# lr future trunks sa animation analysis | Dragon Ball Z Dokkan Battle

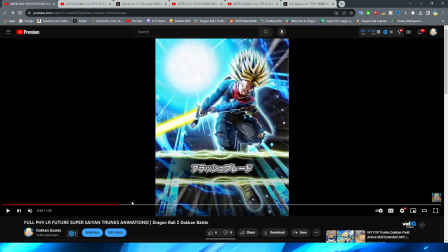1233s
This looks very, very nice. Definitely like the way that this guy turned out for sure.
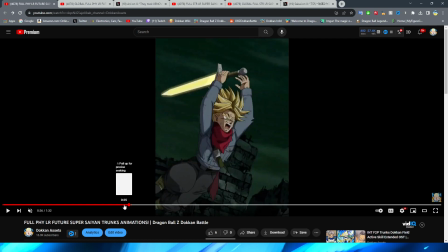1237s
We then have, after the card art is on screen,
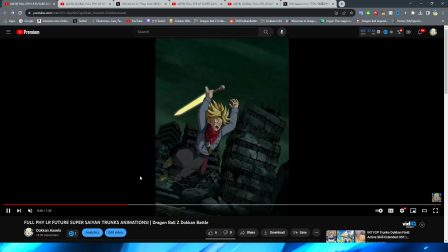1244s
we have Trunks flying forward here, which finally we have a little bit of movement on Trunks here. And it's not just, him flying forward with this PNG for the entire sequence of this. Trunks' arms move up to the air right before they have a quick pose change to this, which, again,
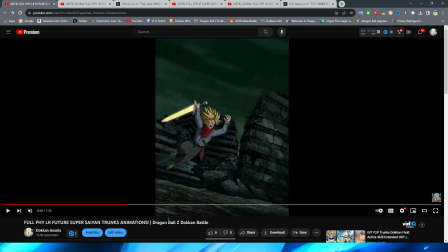1263s
I always wish that there was more stuff in between frames like this whenever I see something like this in Dokkan, but it's definitely better than what we saw in the beginning of this essay, right?
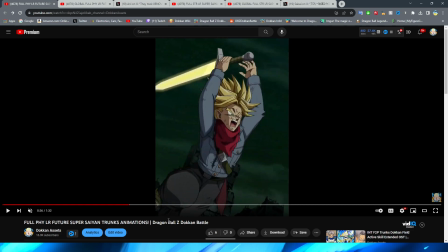1274s
Trunks brings his hands together to grasp the sword, no movement on the hair once again, and pretty much the rest of the PNG just kind of stays stable. It is also interesting that Trunks never actually grabs the sword. It's just kind of like the implication of him grabbing for it.
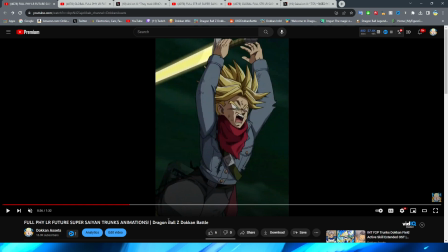1290s
He never actually takes hold of it? Huh. Interesting.
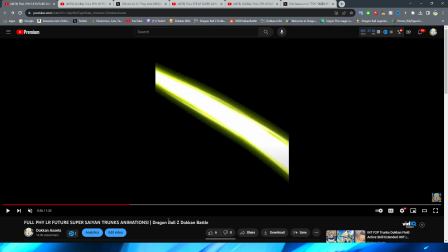1296s
That's a little bit strange. I actually did not notice that before.
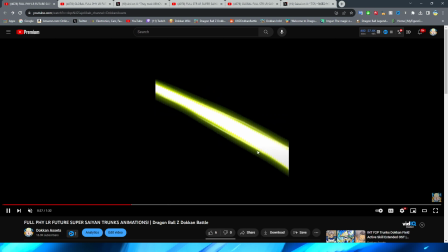1299s
We do have this shot here, though, where obviously it is supposed to be like the implication of the slash, which is pretty cool.
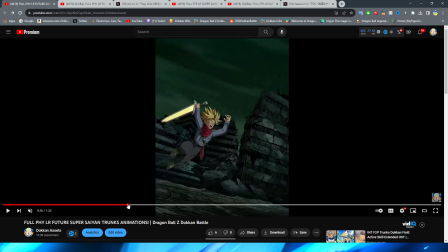1307s
I definitely like this sequence quite a bit, where, you kind of get just like the black and then the line on the screen, right? I definitely like that a little bit more, and then kind of transitioning to the, and then the of the attack.
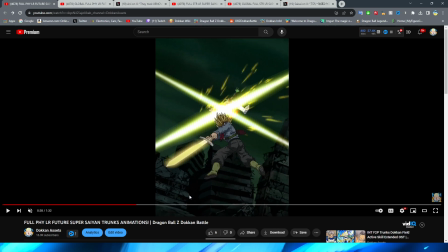1319s
That's pretty cool. Trunks does have a little bit of movement here that kind of makes this feel a little bit more like, he's kind of moving after it, like a little bit of recoil almost type of thing. Obviously, the sparks flying off of the little effect are pretty cool.
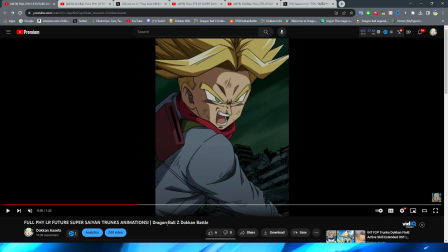1332s
And then they cut to this shot of Trunks, which again, look how they massacred my boy. What is wrong with his face? What is wrong with my boy's face, bro?
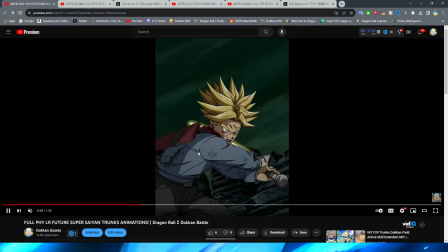1343s
This is a bit of a yucky one, if I do say so myself. We do have Trunks then bring his arm back,
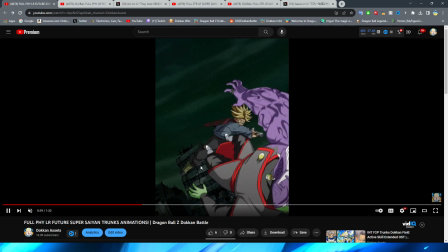1351s
and obviously after that, right, we have the slash against Zamasu, which looks okay.
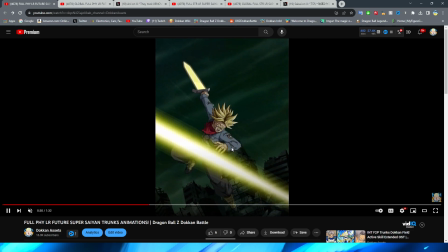1357s
I definitely don't think it's too crazy. I do really like these little, like, spark effects that they have, though.
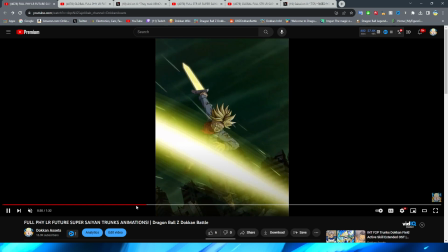1363s
And even though this does look kind of a little bit silly with the,
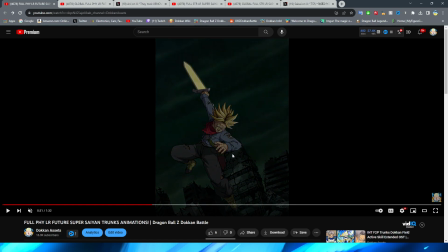1368s
pose just kind of being this, I think the reason why they did this is because then this becomes the KO screen. So I can definitely appreciate that, at least. That is a nice little, like, attention to detail and, implementing the animations with the gameplay really well.
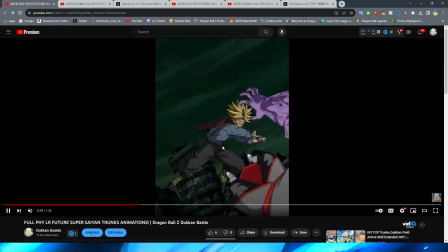1381s
That final slash is okay, right? I definitely don't like the way that, like, zoom out to the pose kind of happens.
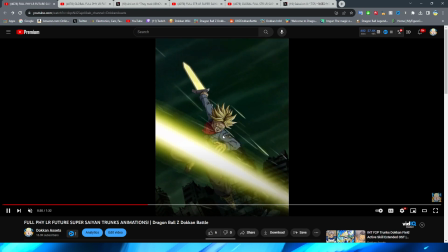1387s
And the style of Trunks' acid here, I feel like is shaded so much differently, right?
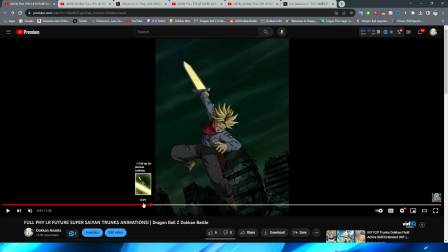1393s
Like this one specifically, I feel like is shaded just completely differently than this one.
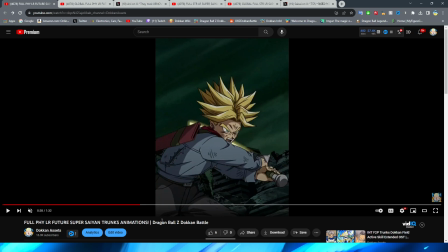1399s
Maybe not like crazy different,
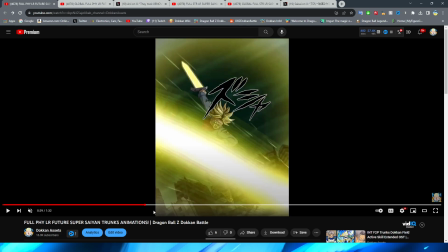1401s
but it still feels like there's a difference in shading to me that kind of makes it feel like it takes me out of the immersion a little bit, right?
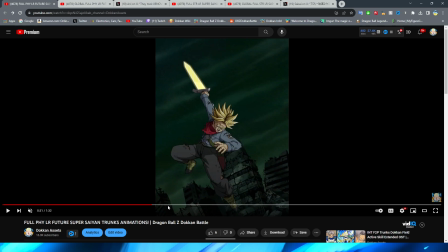1409s
When it comes to these Dokkan animations. That was only the 12 key super, by the way. That is so wait, hold on, am I tripping?
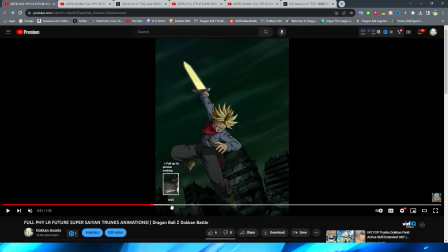1424s
Was that? Yeah, that was the 12 key super, right? So the way that this animation works, by the way, because this is a little bit of an interesting one, and the way that they kind of display this animation in the video is a little bit confusing,
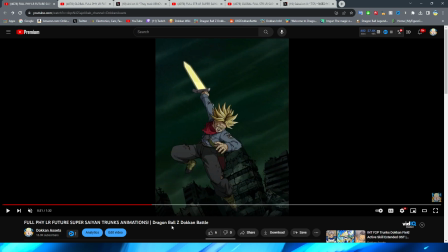1439s
but I'm going to do my best to kind of make it clear to you. Because technically, we don't have all of his animations in this video. However, also, it's not really that much different, but I'll explain it when we get there, right?
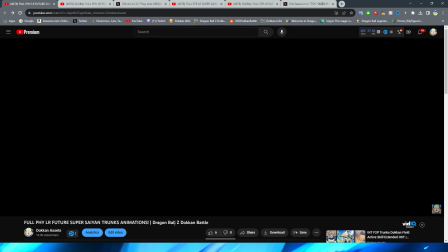1454s
So then, we have the standby skill, right? We have the standby skill activation where we have Zamasu looking over Trunks here.
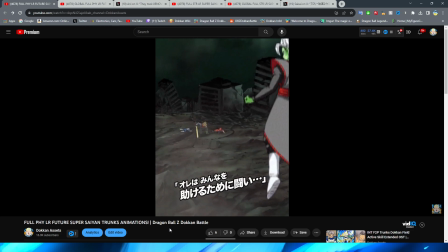1463s
Goku and Vegeta defeated in the background. This shot does look pretty good. I really like the perspective that they have at play here.
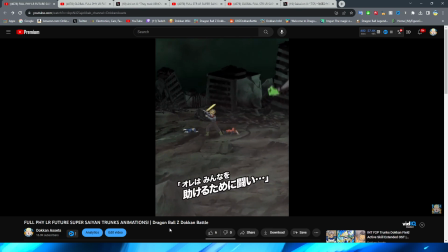1469s
Trunks standing up looks pretty good. Obviously then raising his sword to the enemy.